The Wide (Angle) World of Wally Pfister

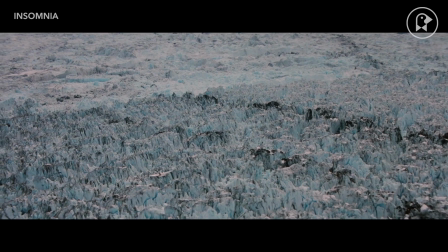The name of Wally Pfister is linked to Christopher Nolan. With him, Pfister has built an impressive body of work.
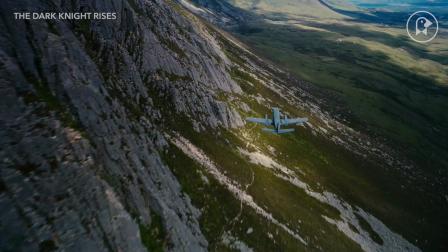Let's review it in three keys.
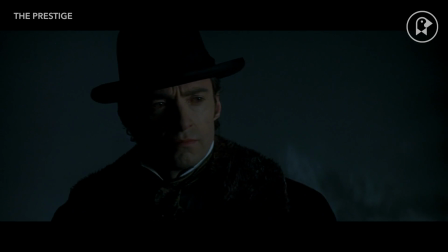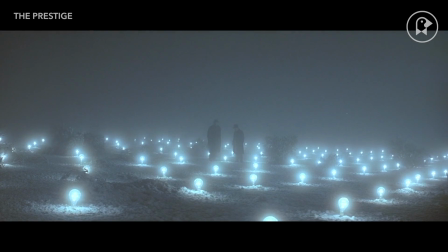If there is something clear in Pfister's career as a cinematographer,
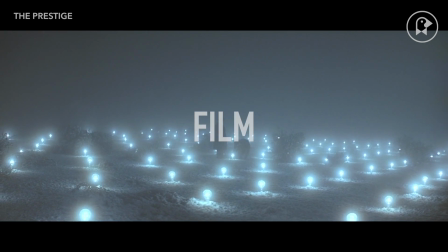it's that he prefers to shoot in film, generally in anamorphic format.
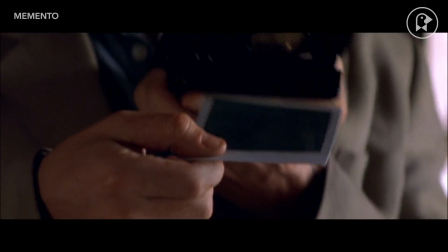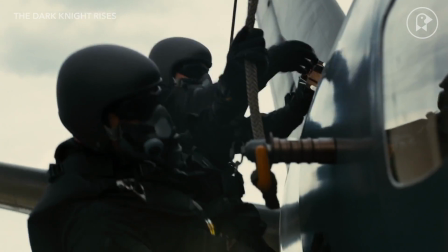In his works for Nolan, they have also explored that bigger-than-life feeling shooting in IMAX, such impressive sequence as this one.
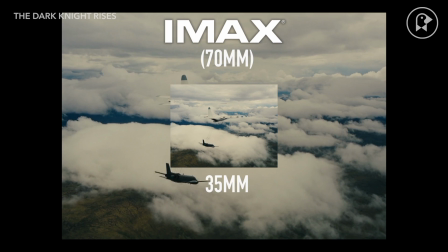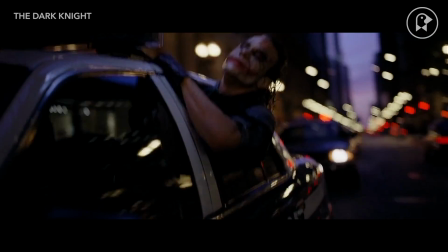It's no coincidence that in many of his works there are many wide-open shots, not only as establishing shots,
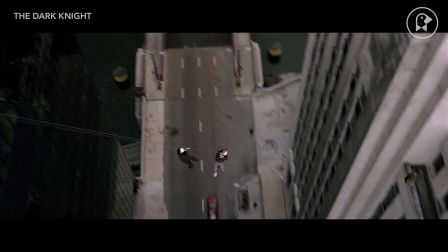but employed in a dramatic narrative way to intensify the sense of big spectacle.
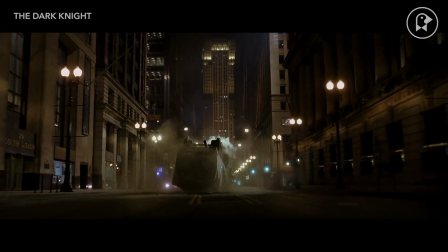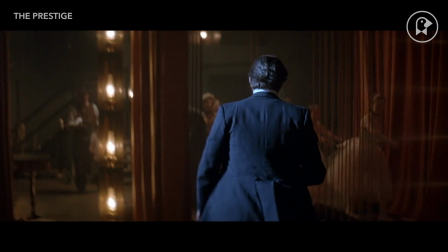Fister likes to feel free on set, to have his camera in movement, exploring the action from all angles.
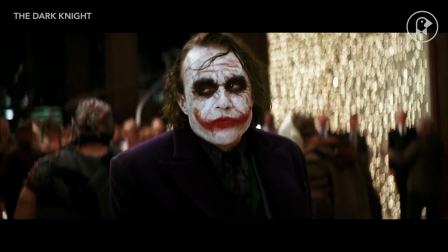This feature, however, has an obvious difficulty. How can you light the set?
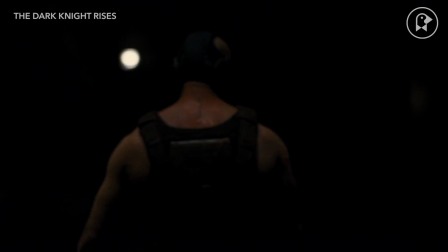Where can you hide the lights? Look how he does it in this sequence.
I didn't see the light until I was already a man.
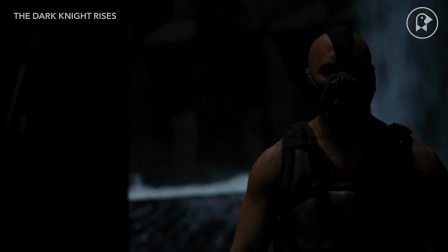By then it was nothing to me but bright.
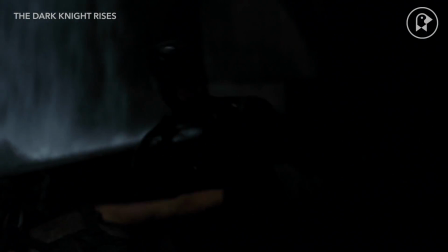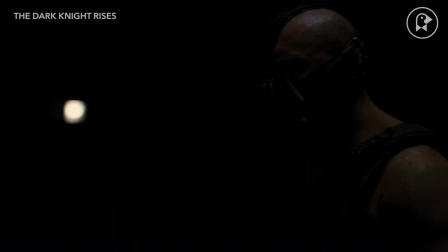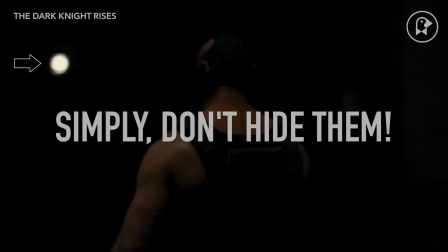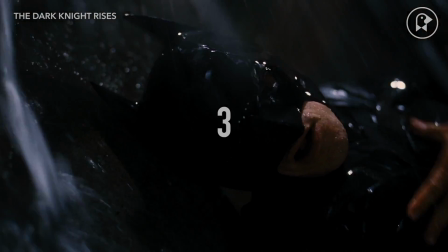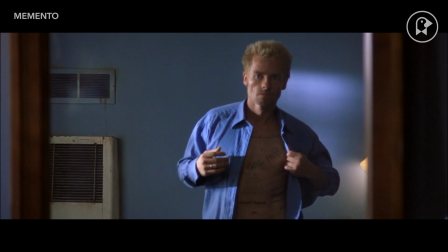Fister is never a strident. His way of lighting the scene will never divert audiences' attention from what is important,
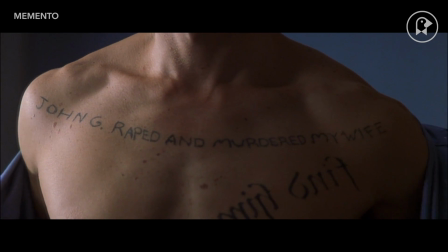the plot and the characters.
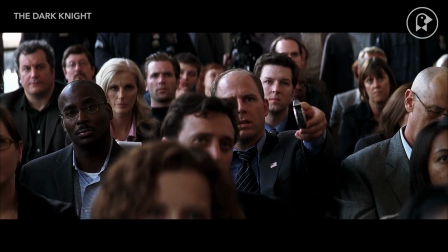Even in films like Batman Begins or The Dark Knight, he works a naturalistic style.
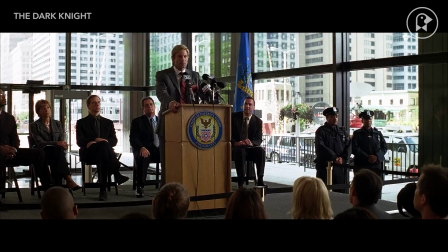At least, he describes it just like that. In Batman Begins,
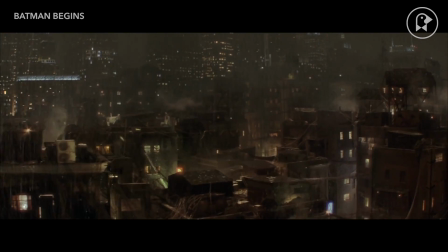he voluntarily tried to keep Gotham in shadows so that the amazing sets
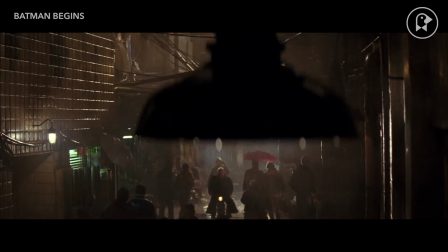built in Cardigon and Sheperton Studios didn't deflect attention from the narration.
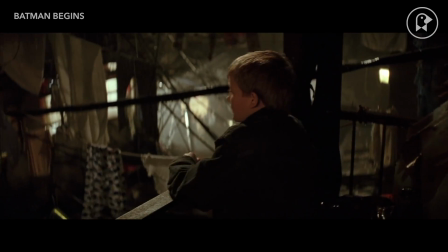That's the style of Wally Pfister.
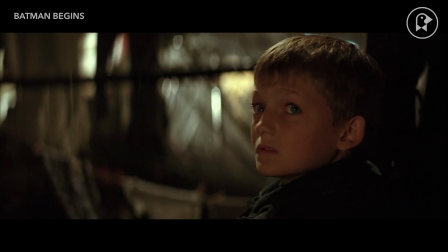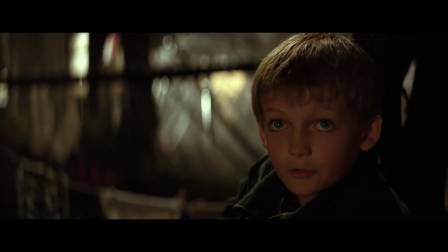It's you, isn't it?